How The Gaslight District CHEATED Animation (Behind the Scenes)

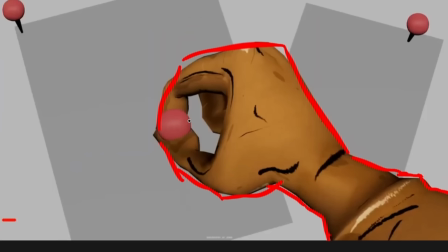But I did think the fact that it looked like a still image almost helped lean into the fact that we're heavily inspired by 2D animation along with stop motion.
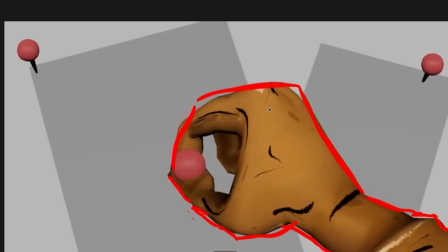Yeah, so it was like, okay, it reads as 2D animation. I think that's acceptable. But I got notes back and it was like, I think it kind of looks weird with the hand just sort of sliding across screen.
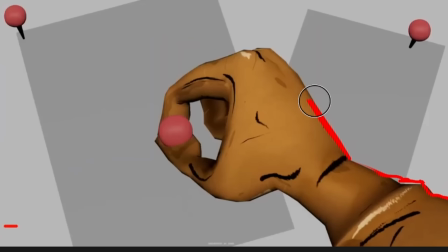And it's a good note because I think it helps make it look better,
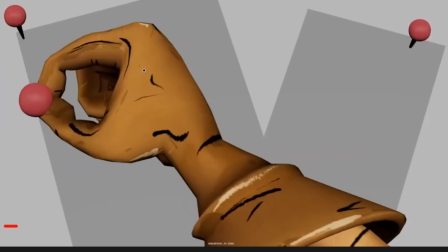is just add a subtle bit of rotation to Mel's hand as it's going across.
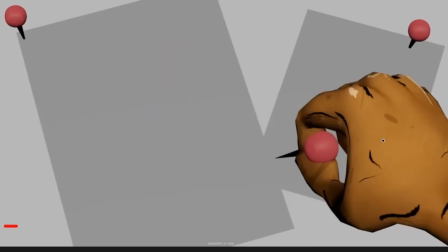And yeah, I think it helped those shots.
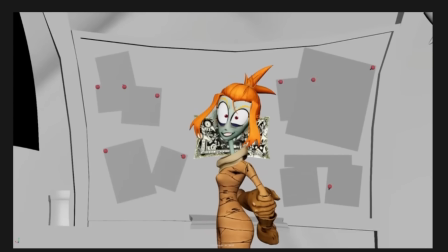With this shot, with Mel turning around and doing this sort of heel rocking, that wasn't originally part of the shot, but it was something, an idea I had when I was getting told about the intent of the scene. I was like, okay, heel rocking might be nice.
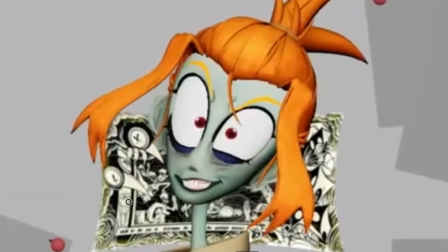So I was going back and forth a bit with my lead and like asking, like, okay, what do we think of this?
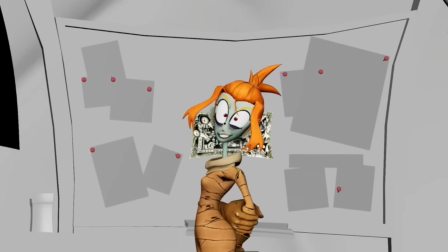How does this feel? And it's like, I'm not quite sold on the face. I think we might need to ask Nick how he feels about it. But then when he saw it in motion with her doing the heel rocking, he's like, oh wait, no, now I like this.
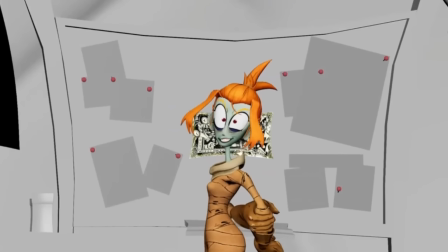It fit the vibe a lot more. And it's a funny thing I overlooked when first doing this heel rock, is that I sort of just had her hips initially just going straight back and forth. And this is like animation 101. It's like things tend to move in arcs, not straight lines.
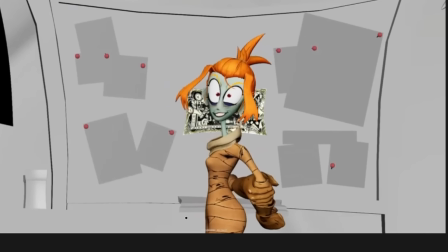My lead, Kevin Temer, was like, okay, I like this, but maybe add, ups and downs into there.
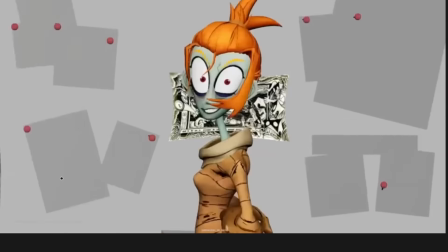So she's moving on this arc. And it's like, oh my God, yeah, obviously.
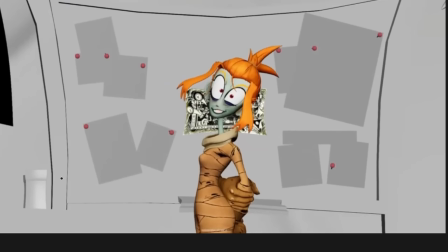Like, I didn't say obviously to him, but it's like, it's more of an obvious to myself. It's like, how could I miss that? Thank you, Kevin. And if you're watching, thanks, Kevin. It helped the animation a lot.
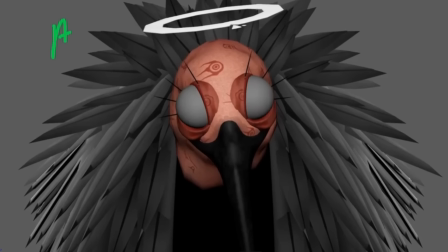This shot's very simple. It's the aforementioned trailer shot where the angel mother opens her eyes.
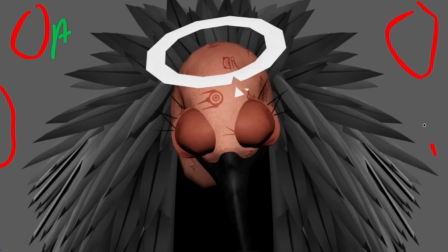They instance the loop of the angel eyes I made earlier to surround her with.
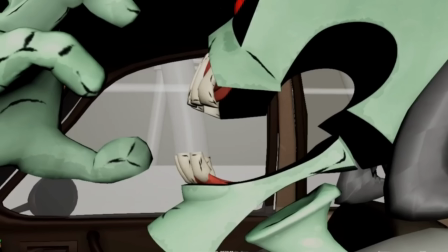Okay, this shot, probably one of my favorites from the entire episode that I did, and it's one of the earliest shots I worked on.
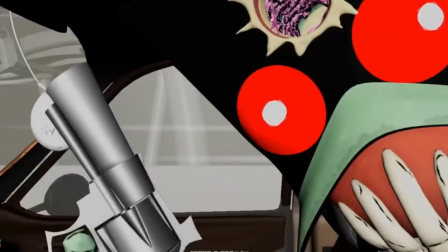Another big thing in this show is cheating. And what do I mean by cheating?
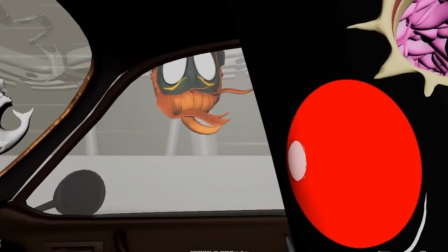Well, I specifically mean cheating to camera.
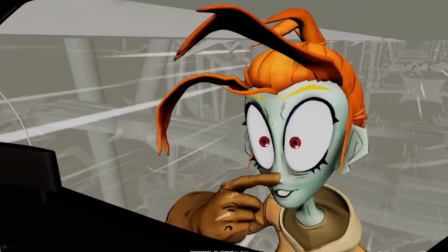And what that means is we just want to make sure the image that the camera is seeing looks like how we want it.
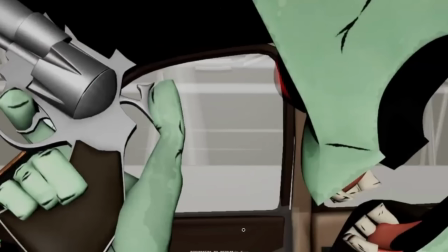And we're gonna take pretty much any means necessary to achieve that look. But what does that mean?
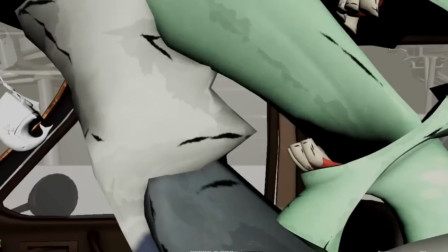Well, Jack reaching into his throat here, outside of camera,
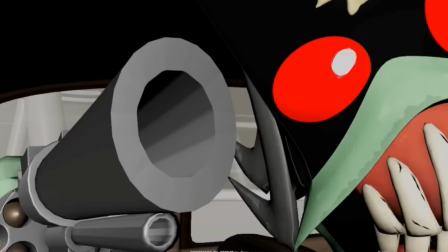you can sort of see here with like his shoulder stretching a bit, you know, him getting close to the camera and me getting this arc across the screen.
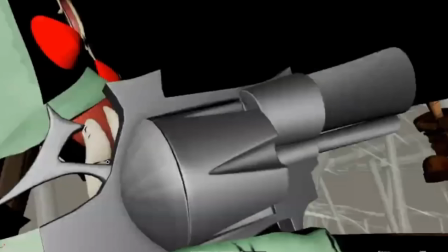That's all just making sure everything looks good to camera without much regard for how things look outside of camera.
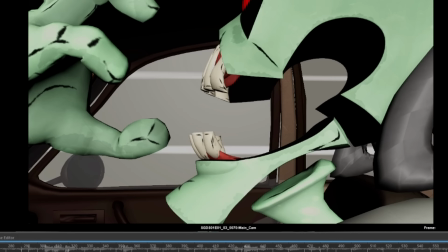And I'll show you what that looks like. Okay, here's the shot, right?
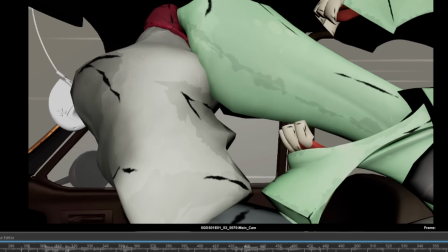And just like how I showed you, looks fine, right?
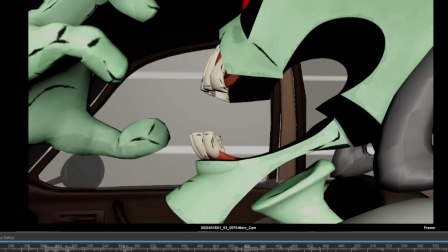Well, this is what everything looks like outside of the camera.
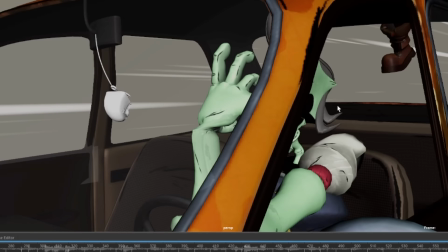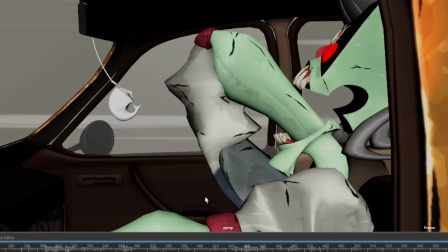Okay, that seems fine. Huh, well, there's his shoulder.
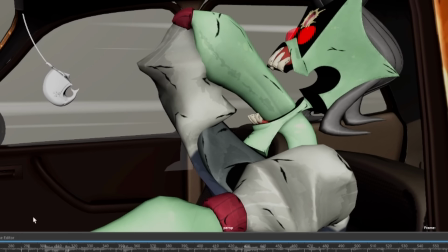Okay, but that's not even the most aggressive cheating yet.
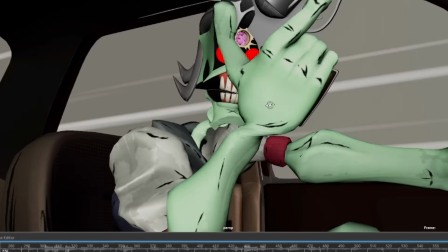You can see his hand size changes, and let me hide the sedan here.
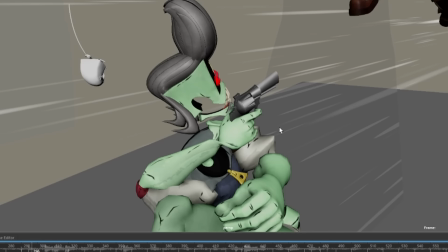There you go. What appears as smooth motion in the camera is very jittery and
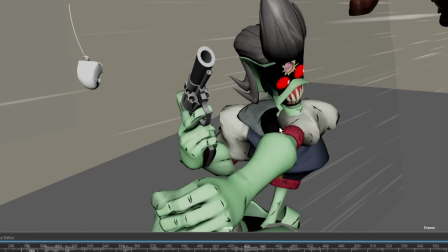a mess of bunch of body parts moving outside of camera.
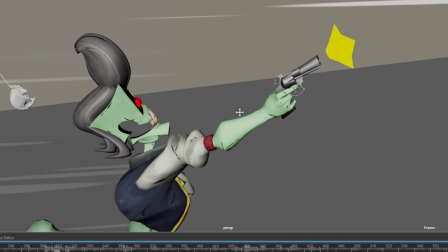Look at that. And you can see here, part of cheating is, you know,
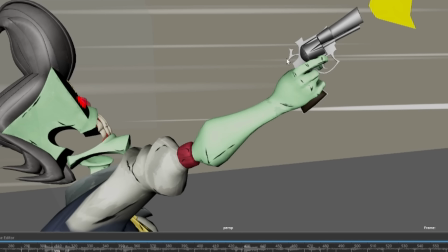not just cheating where it is in physical space, but we cheat the size of things.